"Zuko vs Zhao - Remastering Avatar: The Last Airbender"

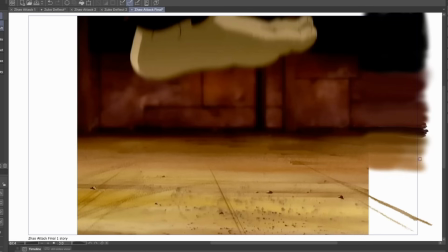We then have an even closer look at Zhao's foot.
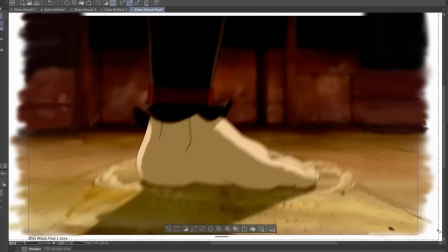I finished the background as usual, added some blur in select frames to simulate motion, and then moved on to the next scene.
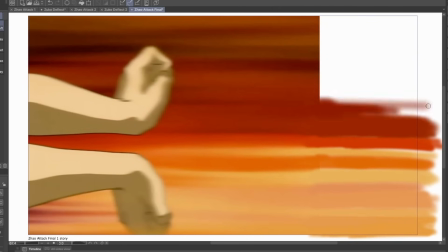This portion was very nice. All I had to do was draw in a bunch of randomly colored lines to match the motion blur of the shot.
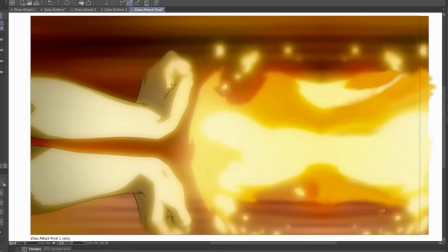I also had the pleasure of working on the fire as well, and again it was quite relaxing after the previous tedious scenes we had.
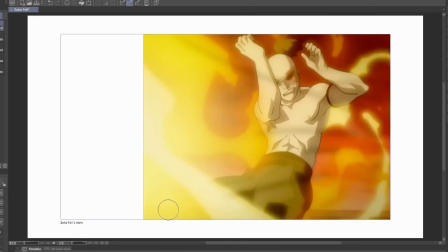Much like what's happening to Zuko here, I pushed this frame over to the right as Zuko gets swept off his feet and tumbles to the ground.
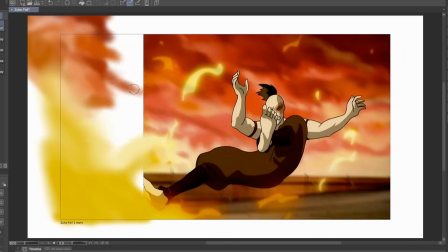I worked on the fire first, but put most of my attention towards the sky.
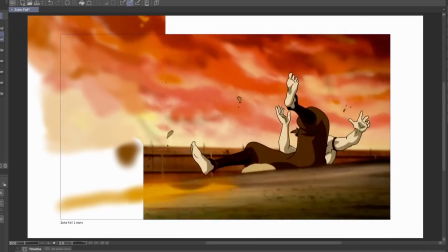This one didn't give me as much issue as the other scene that shall not be named because opposed to that one,
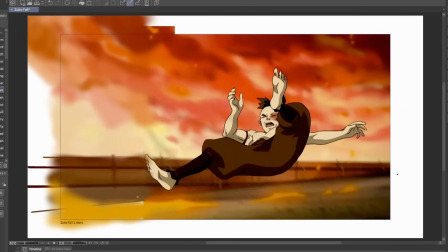this one had the sky leaving the frame and not the other way around.
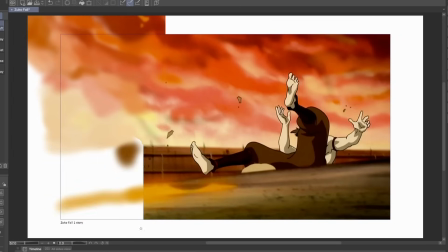This meant I could freely draw without worrying about consistency, and as you can see here, this one gave me pretty much no issue.
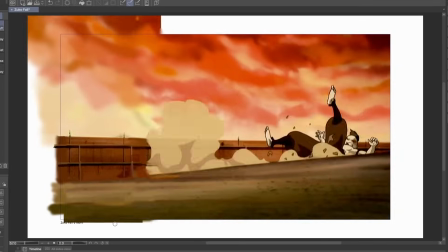I rushed through the wall and I marked this as complete. Now let's jump on ahead to Zhao trying to finish off Zuko at point blank range.
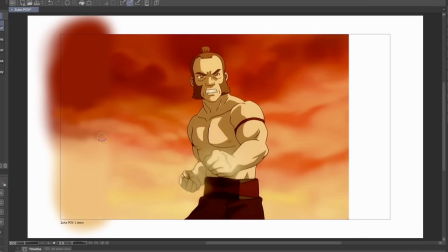All this took was filling out the sky as the camera pans up. Just a side note, but I'm so sick of these skies at this point in time. I never thought I would miss icebergs as much as I do, but please Aang, hurry up to the North Pole already.
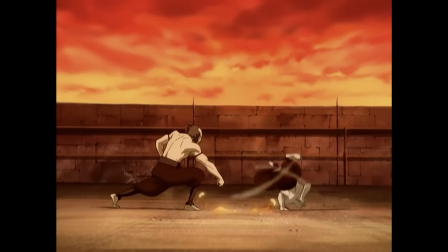Zuko skillfully avoids this shot by pulling off his best b-boy impressions against this unsuspecting fool.
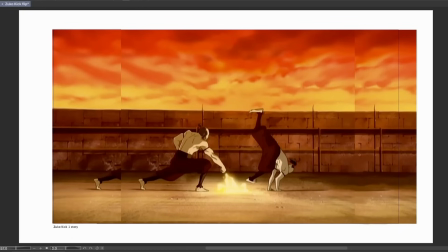Jabbawockeez have nothing on this man. Being so close to the finish line, I mustered up the remaining strength I had to finish the last few scenes, and by that I mean I mainly took a copy and paste of the sides and filled out the changes to make the frame look a little bit more seamless.
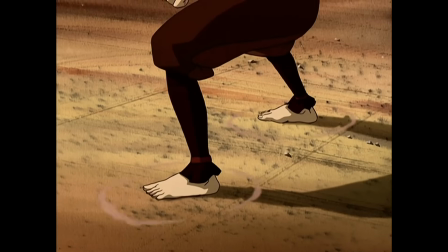Zuko must also be part cat because he always lands on his feet, besides the other instances where he doesn't.
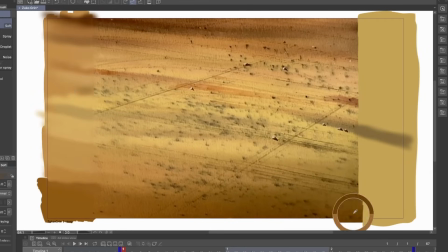But all I needed to do for this shot was to finish drawing the ground, which again took almost no time at all.
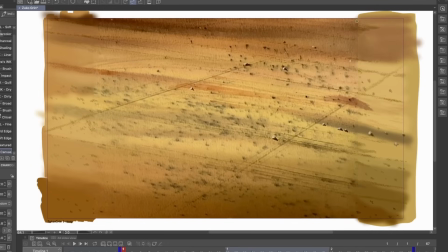Making it look as dirty as it is ended up being a little bit tricky however, but this scene is so quick that people won't have time to really be analyzing every inch of the frame.
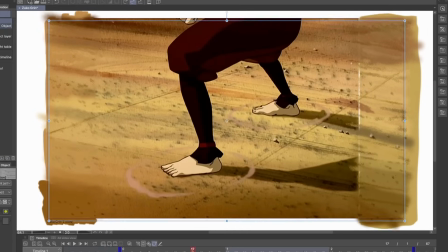I guess unless you pause the video, but that would be weird. Please don't do that.
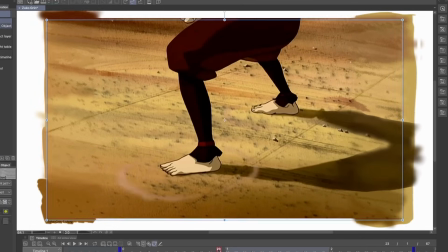Moving from toe to head, and we get a shot of Zuko looking smug.
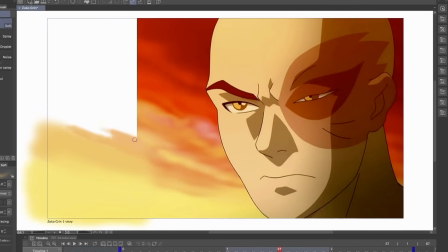I moved him over to the right to break up that 4:3 aspect ratio feeling, and the sky was very cooperative,
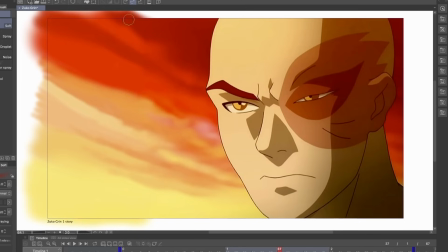and I think this scene took me like 4 minutes to complete, which was a new record for me personally.
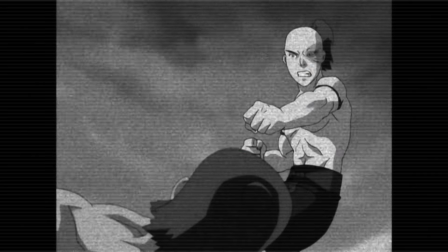I do say this in every video, I really do, but I'm finally at the last scene and I'm so tired.
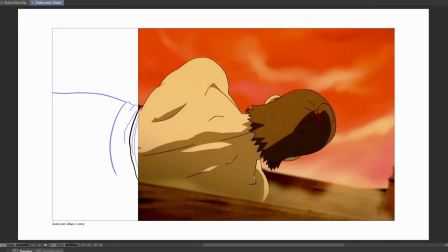I think this video especially, I was tired because of that one scene that took so long.
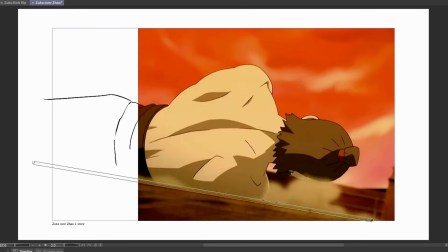But I'm still trying to just find the right balance between working a full-time job, having a social life, a relationship, and just doing this YouTube thing for fun.
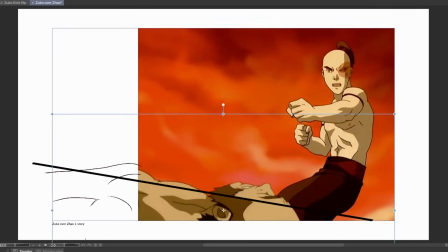Anyways, enough personal life stuff, that's not why you're here. I decided to shift this frame over so I can get more of Zhao's pathetic form to take up more of the canvas.
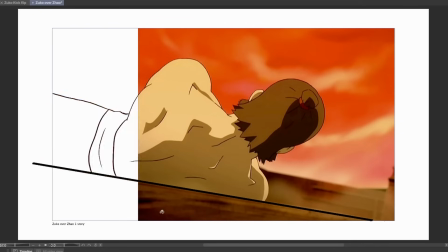I drew in the outline of his body and I had some difficulty figuring out the anatomy of his body,
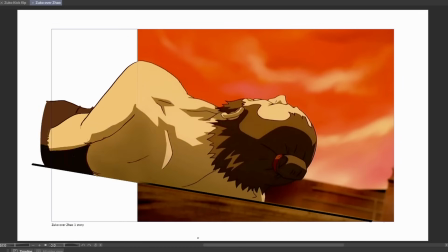but after finishing the coloring and the rest of his torso and pants, I quickly moved on to the sky as it pans vertically up.
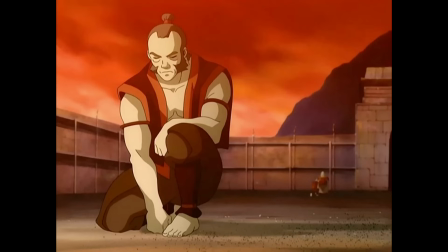But yeah, that's pretty much it, finally. It's time to show all the scenes fully completed in one sequence, and here we have it.
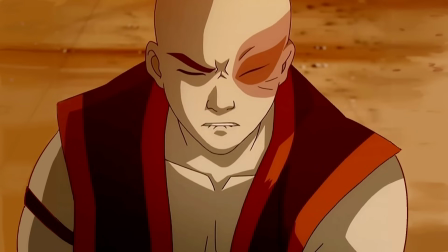This took me way too long and I wasn't expecting this much difficulty coming into a lot of the action shots.
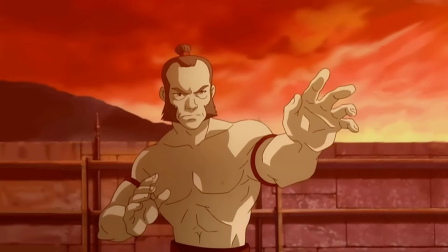The still shots in the beginning of the video definitely did feel like they gave me a false sense of security, as I thought this video would end up being a breeze.
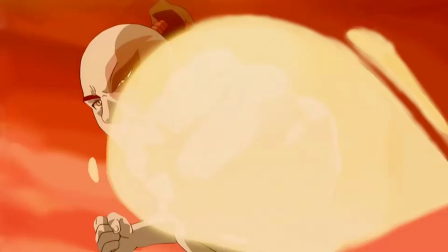Unfortunately, that ended up not being the case, and this might have been maybe my most difficult video so far.
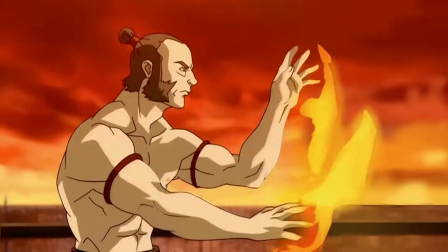It was definitely quite a struggle, but luckily I'm very happy with the end results, and I'm still having fun with the process, all things considered.
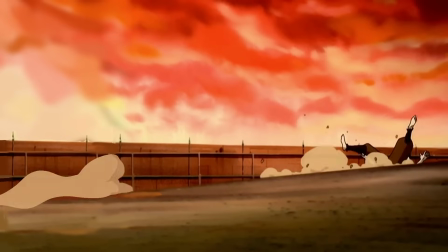I also didn't expect the final culmination of scenes to be as long as it is, so thank you to those who stuck around to the end.
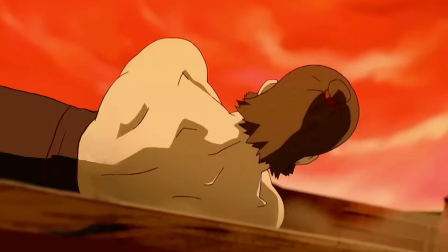Anyways, I don't have too much more to say,
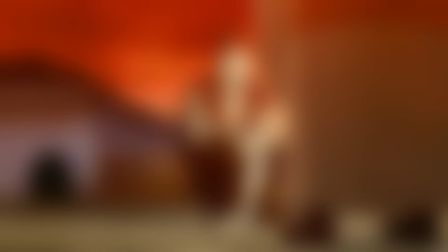but if you want to check out this other video I did where I tried to make a comic by recreating a scene from one of my favorite Disney live-action childhood movies,
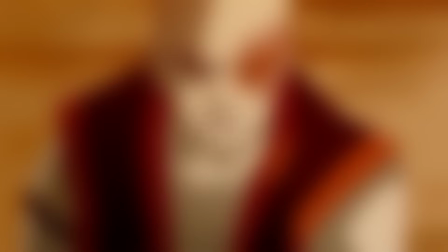Sky High, I had a lot of fun with that one.